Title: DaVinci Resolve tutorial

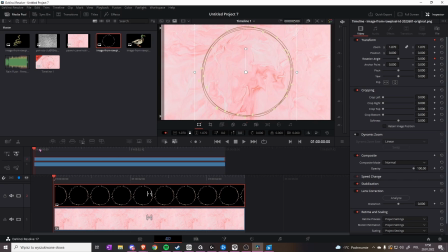Then because you moved the rotation angle, you marked the rotation angle, you can drag this wherever you want in the timeline.
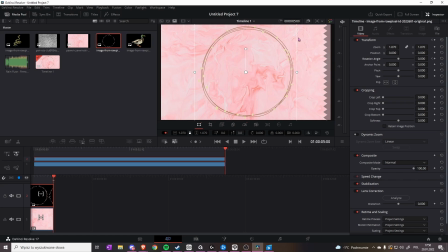I'm gonna put it on the very end because I want to spin for the entire time. So I'm gonna rotate it just a little bit because I wanted to rotate very, very slowly. If you wanted to rotate faster, you'll just make the rotation angle bigger.
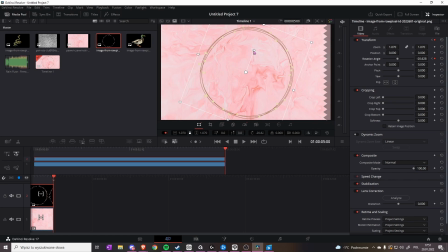I only wanted to move a little bit, so I'm gonna make the rotation small, rotation. I only wanted to move a little bit, so I'm gonna move the rotation angle just a little bit.
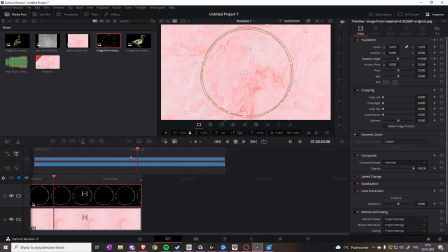Then I go to the beginning, and you can already see that it starts spinning when I'm just moving my cursor across the timeline.
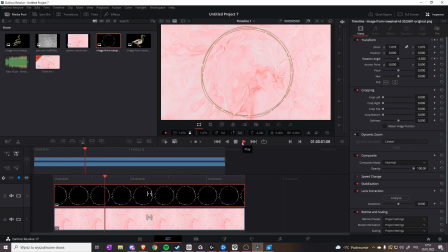And now you can see that it spins very, very slowly, very, very nicely, right?
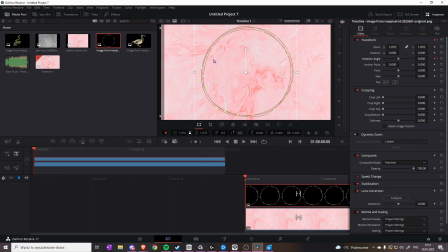You can make it faster, slower, it doesn't matter. But I want some more movement in just that one scene because it's kind of boring. So I'll go to the background. And what I will do is I will go to this setting right here to dynamic zoom.
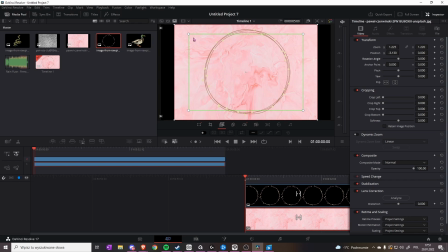And now the green box is what you're seeing and the red box is what you're gonna be seeing. Like this, the green box is the beginning, the red box is where it's going to. Don't worry that it went slightly smaller, it just takes the whole entire picture to the consideration, but that doesn't really matter, it doesn't affect anything.
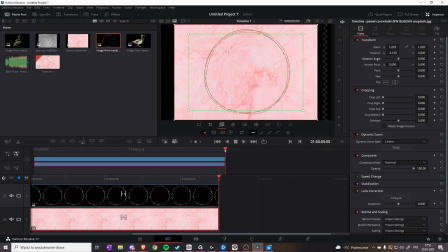This is how you turn it on, you have to remember for it to be turned on. And you can toggle between those, like if you want the zoom to be the other way,
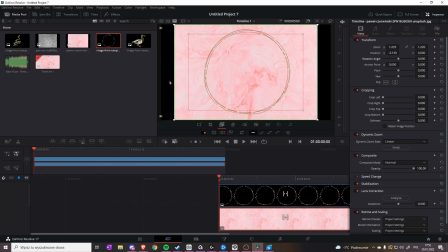you just make the green box be the outer box and the red box be the inner box. You can easily toggle between them. I want this to be this way, so it goes out.
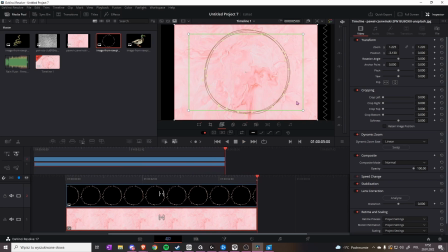And you can see this adds a lot of like, it looks more dynamic when it moves slightly up.
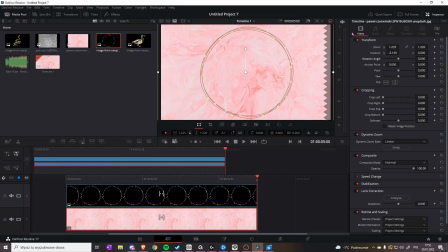You can do it another way. You can do it this way and then just zoom it out yourself.
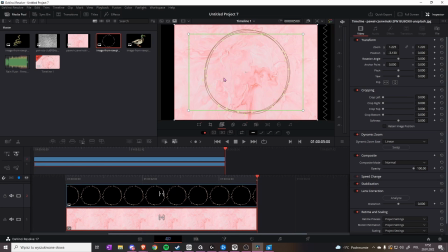But this makes it much smoother. And you can also like put this in places so that it zooms in particular way. We don't really want this right now because that's just our background. I will even make this zoom be a little bit smaller like this so that it's slower.
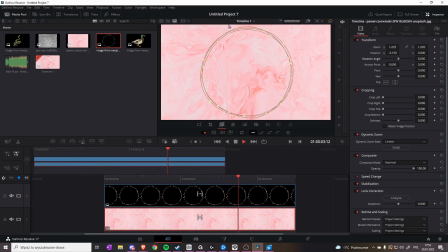And now it's gonna just slightly zoom out and this is just gonna rotate here.
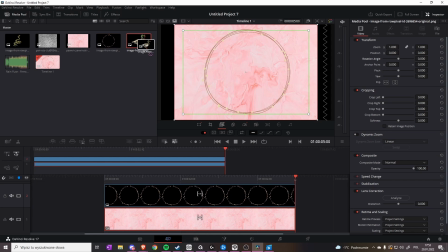But now I want a duck. Now I want a duck to appear in the middle.
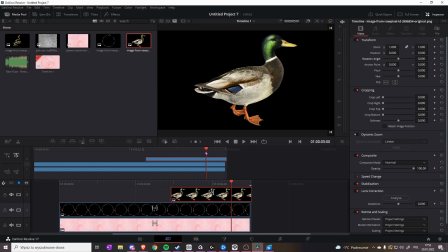So what I'm gonna do is I'm gonna set a duck here.
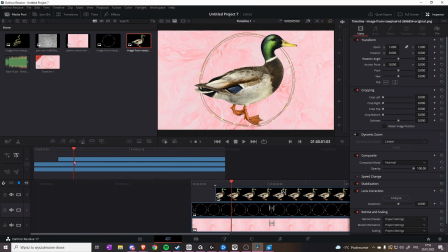I want it to appear on the screen. I want it to be in the very middle.
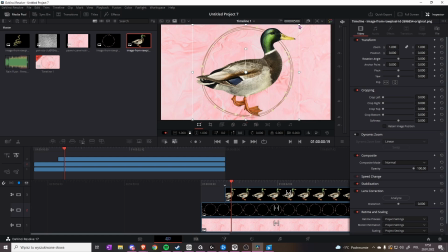So I'm gonna go here, here, and I'm just gonna literally drag it smaller, put it wherever I want it to be. And in the very middle of the circle, maybe a little bit above the circle, let's say, so that it's more so it has like more dimension.
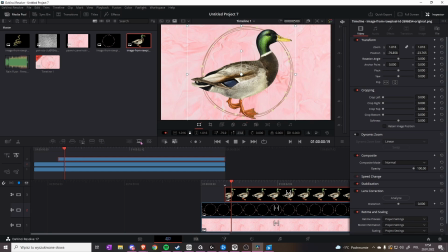And I want it to appear on the screen. So this is a really nice setting. It's dissolve. You can just click it and it's gonna like make it appear. You can drag this to make it appear faster, slower, whatever you want.
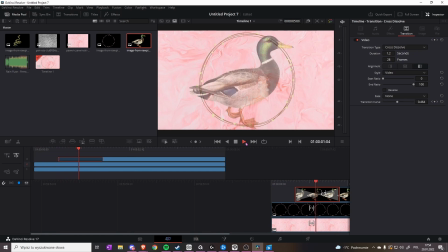I like it to be a little bit like delicate, like slower appear in this particular case.
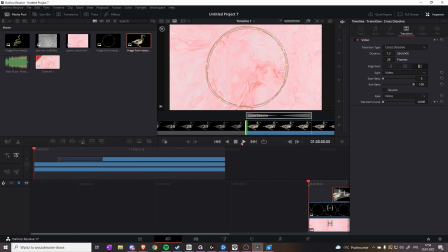So this is our first scene, let's say. It's a short, nice scene with a duck.
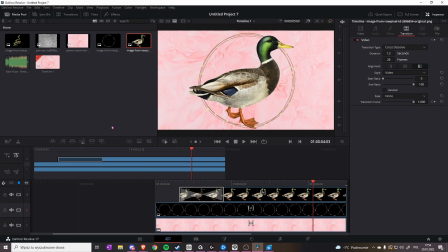But that is not all that we want. We want a second scene, like we want some change. So I'm gonna put my second background on the same layer that I have my first one because I want to make a nice transition between those.
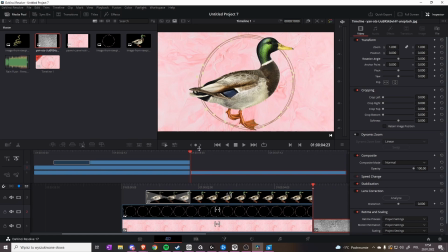So I'm gonna go to my second background. Oh, that's not what I wanted to do. I'll go to my second background.
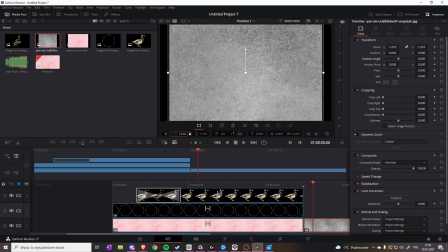I'll go here and I will make this bigger so that it fills my screen nicely.
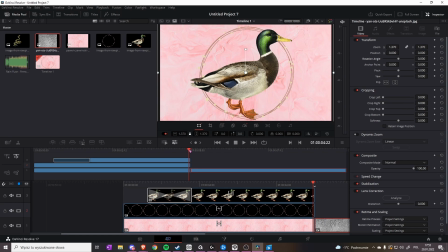And then I'm gonna go here. Oh, actually something cool I wanna do with the duck.
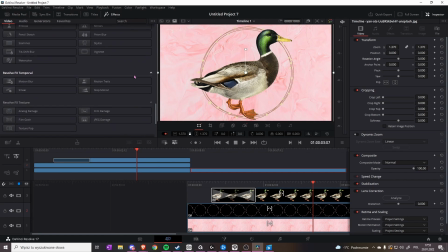First, I'm gonna go to effects. I'm gonna scroll all the way down. I'm gonna take my waviness.